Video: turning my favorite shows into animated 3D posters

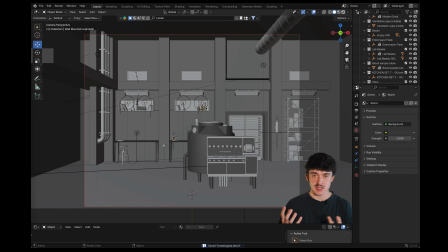(4:12)
This includes the lab equipment, the main lights, and obviously the walls that contain the lab itself.
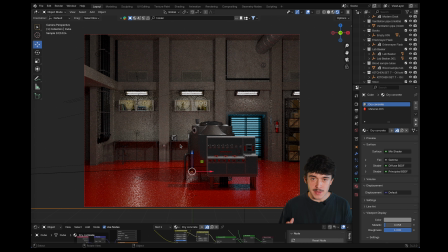(4:18)
Then I can start to add the little final details, like all the piping and little bottles here and there to really add to the realism of the scene.
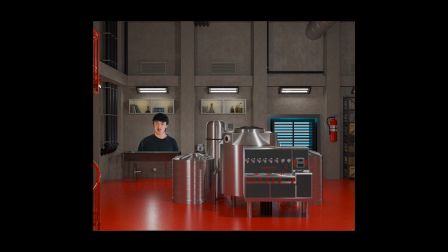(4:26)
And with that, we have a completed super lab, ready to cook up the best crystal meth you've ever had. And as I've made more of these, I always stop at this point because there's something so liminal about the result. I can't really explain it, but it looks like a place I've been before, in a dream or in another life.
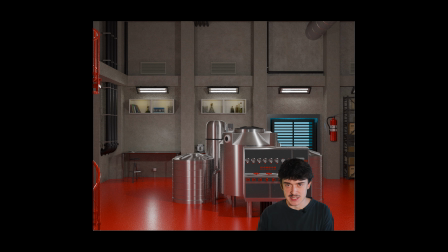(4:44)
Like, life is supposed to be here, but it isn't. I just love places like that.
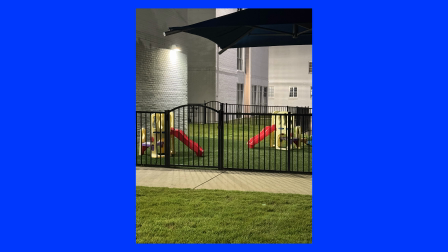(4:50)
I actually have a whole album in my phone of little images that I'll take here and there of places that make me feel the same way.
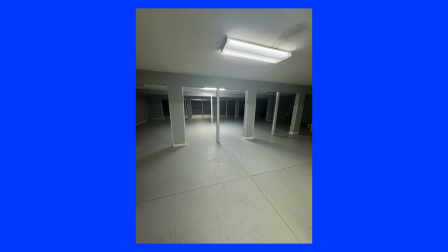(4:57)
So it may be I'm walking by an empty apartment complex or walking through a hotel.
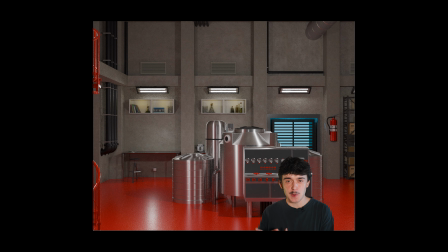(5:02)
There's just something about those in-between places that is so eerie, but also so comforting at the same time. So yeah, I just like to kind of sit here. It's cool, I guess. All right, here comes the absolute beast of this whole project, the characters.
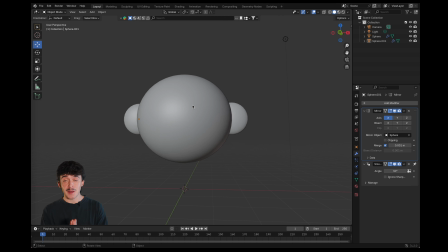(5:22)
If you haven't yet learned this about me, I love diving into things I've never done before, like making a YouTube channel or creating 300 posters in 300 days. And ultimately, I feel like I'm always chasing the next chapter of my art.
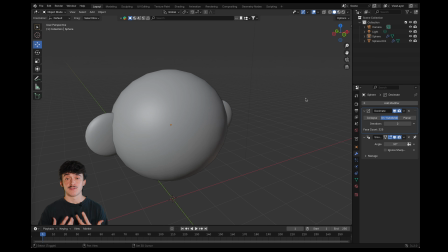(5:37)
And before I dive into that next chapter, I'm always asking myself that question of, why wouldn't I be able to do this? Because genuinely, if it's something I'm passionate in or inspired by, why not? Nobody's trying to stop me from making a whole YouTube video or learning a whole part of a program I've never learned before in my spare time. The only person trying to stop me is myself. And I don't know if you guys knew this, but you can tell yourself to stop telling yourself to stop. And that's just a little nugget of wisdom from the Dome of William Designs for you.
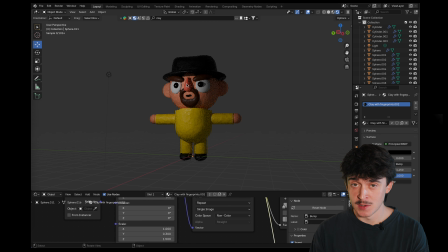(6:13)
Take that and eat it. So that brings me here. Making the character, as you've seen behind me, is the easy part. It's really just a bunch of shapes and spheres kind of thrown together to resemble Walter White. But here's where I really struggled. In order to animate a character like this, you have to rig it,
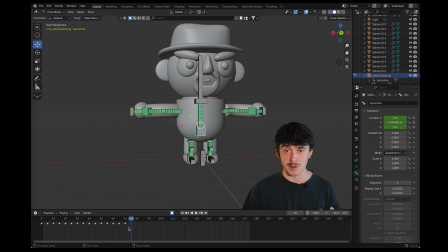(6:33)
which basically means you give this flesh bag here some bones that allow it to move and rotate, kind of like we do. In theory, this seems pretty easy, but this mustache boy here really struggled.
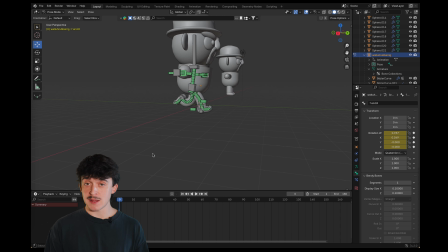(6:49)
First, I made a whole skeleton of bendy bones, courtesy of this tutorial here.
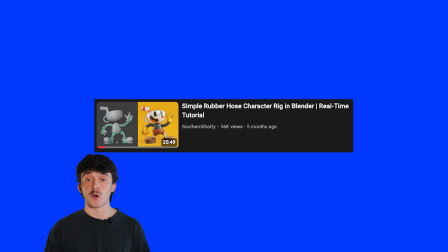(6:54)
Thank you, Southern Shoddy, for all that you do for the Blender community.
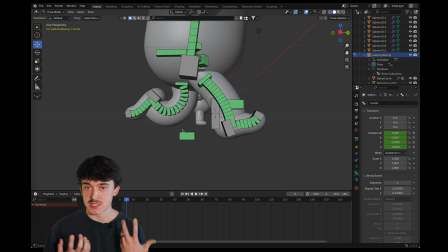(6:58)
And honestly, I was super happy with the cartoon vibe that this gave, especially the little bendy arms.
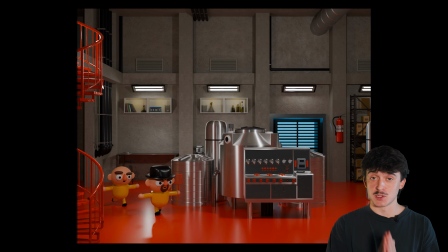(7:04)
Those are great. So I did a little test render to see how this looked and immediately knew that I needed to pivot to something else. You see how the characters kind of slide across the floor? We can't have that. Also, there's no personality here. They just have little wiggle arms. So I scrapped it and moved on. Here's where that feeling of why not came in.
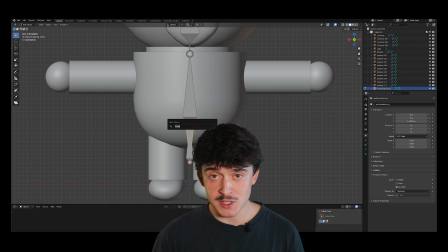(7:29)
Because when I first started this video, I wanted to avoid doing a walk cycle at all cost. I had it in my mind that I was a poster maker and 3D artist, not an animator. But that's dumb. Why should I put a box around myself?
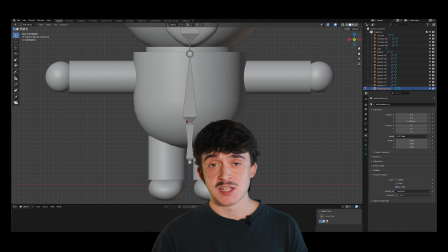(7:45)
Let's step out of that box and tell myself to stop telling myself to stop. So I dove into the best resource that we have today,
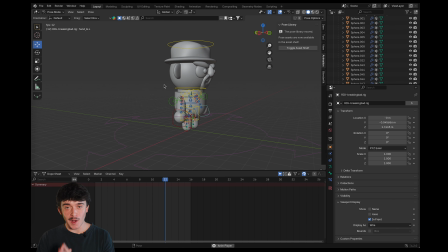(7:56)
YouTube tutorials, which not only taught me how easy it was to animate once you had a dedicated rig in place, but how much these animations could bring a 3D character to life. I mean, look at the difference here in Walter.
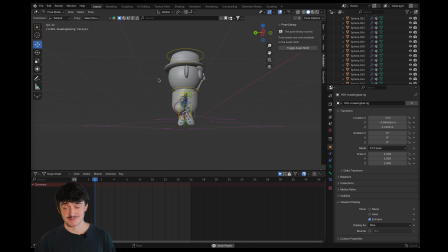(8:11)
Our little boy can walk now. He's just growing up so fast.